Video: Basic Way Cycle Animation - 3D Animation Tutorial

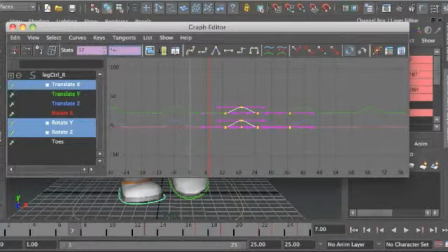16:31 So I can say times equals -1, and that should invert the curves like so,
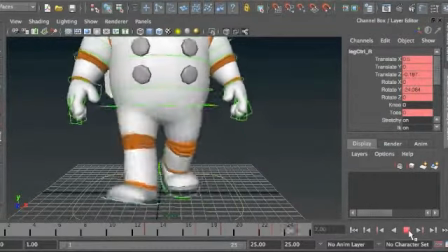16:39 giving us this sort of a feel.
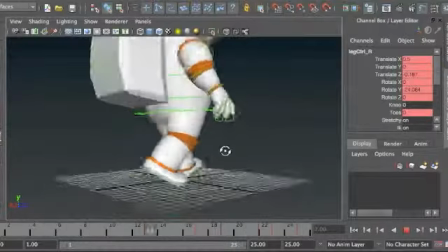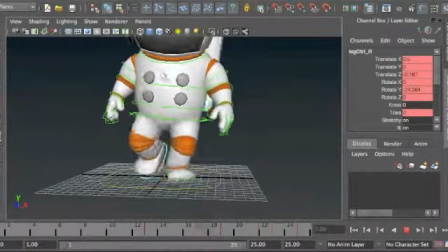16:48 And now I'm going to leave the lower body and move up to the upper body and get that worked out.
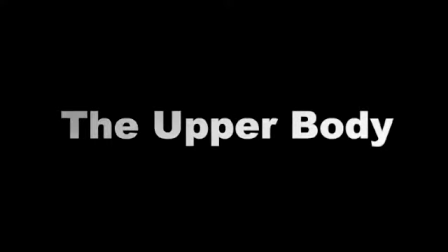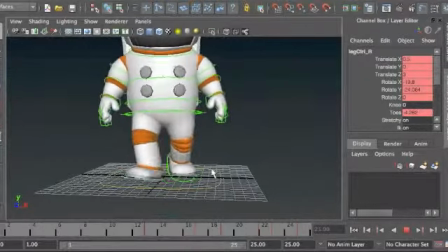17:02 Okay, so I haven't gotten pretty far along with the lower body. It's a good time to move up to the upper body.
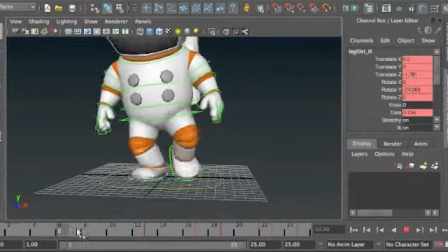17:08 And it's good to keep in mind also, what's the anatomy of the character and the design of the character.
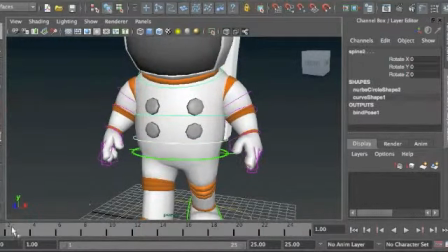17:14 This guy's in a space costume, so he's probably not going to be very supple. But what we want to try to do is
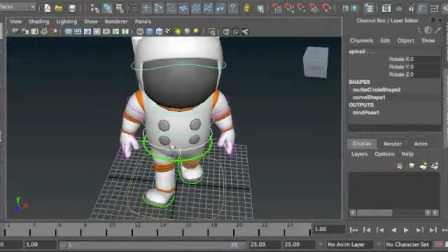17:21 counter whatever's going on in the hips for the locomotion in the upper part of the body. So I'm just going to rotate
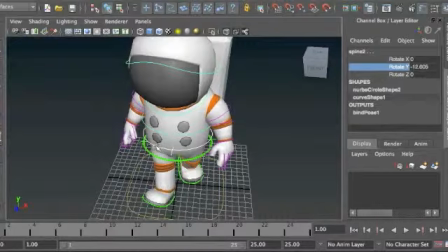17:31 here slightly the chest, so that when the right hip is forward, the left shoulder is going to be forward.
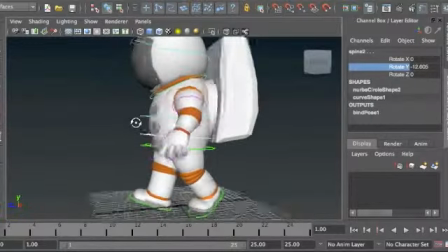17:38 But that's not coming from the arm, it's coming more from what's going on inside the spine.
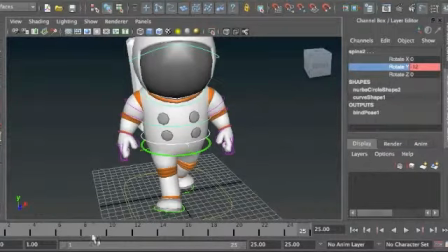17:46 So I save a keyframe for 1 and 25, just as before, because this is all happening on the contact frames, and then the opposite happens here.
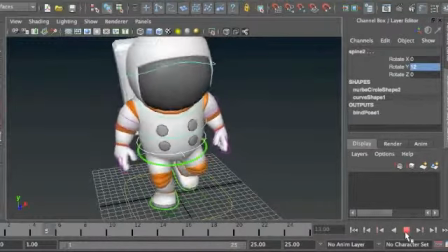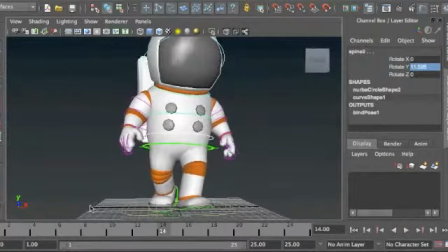18:00 Same thing happens, getting some opposition
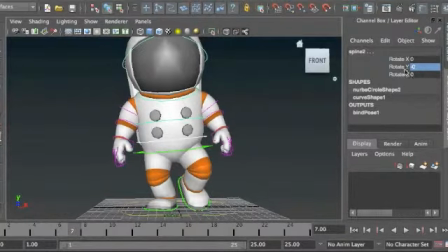18:05 in the Z rotation of the hips and trying to get an opposite type of feeling happening there. And probably even just stabilizing him is going to be okay, so he doesn't feel too overly loose.
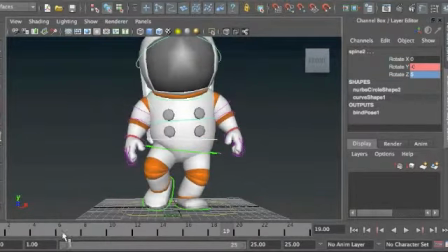18:21 But again, that depends a lot on what the style of the character is.
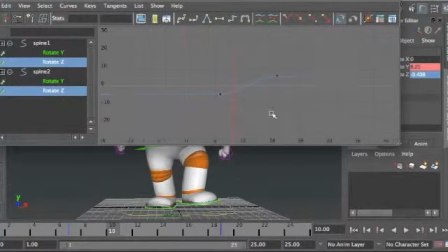18:26 So taking a look here in the graph editor, same type of thing, copy and paste
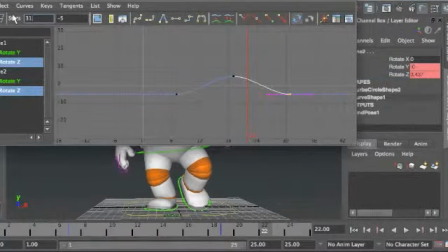18:35 this keyframe here and send it off onto frame 31. Now we can grab all these curves
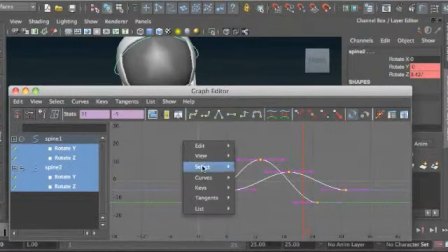18:47 and we can cycle them. I've lost my cycle windows, so I'm going to have to open them up again.
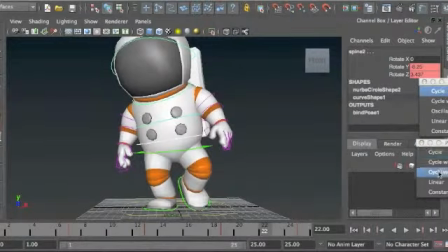19:05 Okay, there we go. I'll just move those out of the way.
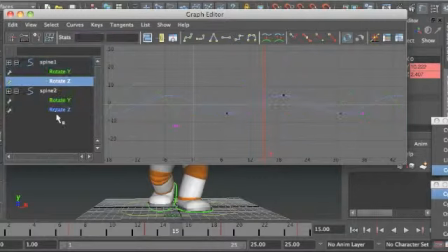19:13 And he feels a little bit too big in the Z rotation. So I'm just going to come back on that a little bit.
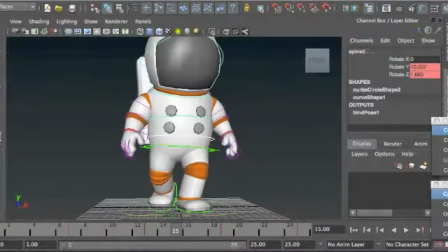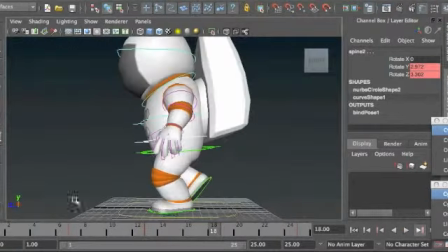19:28 All right. And we'll do a little bit of overlap.
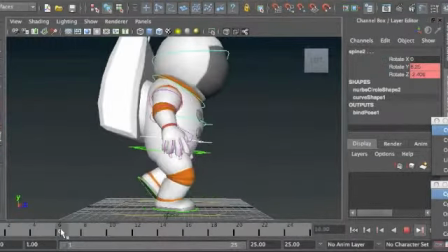19:34 A little goes a long way, so try not to overdo it.
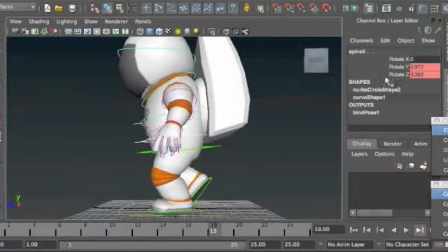19:40 Basically, as he's falling forward, just a little bit of drag in the spine.
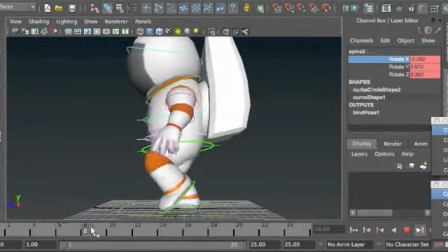19:51 As he's coming backwards,
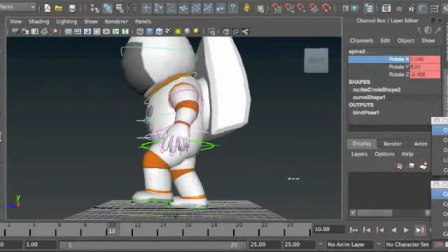19:57 pulling forward like so.
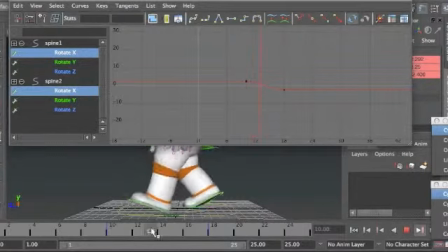20:00 And if you want an easy way to find out how to make that cycle complete, one way to do it, I'm just going to remember that this is at frame 10. Bring this all back here to frame 1. So whatever is happening here at frame 1 would also happen at frame 13.
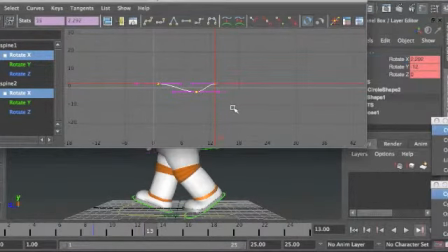20:22 Now I can bring this back to frame 10.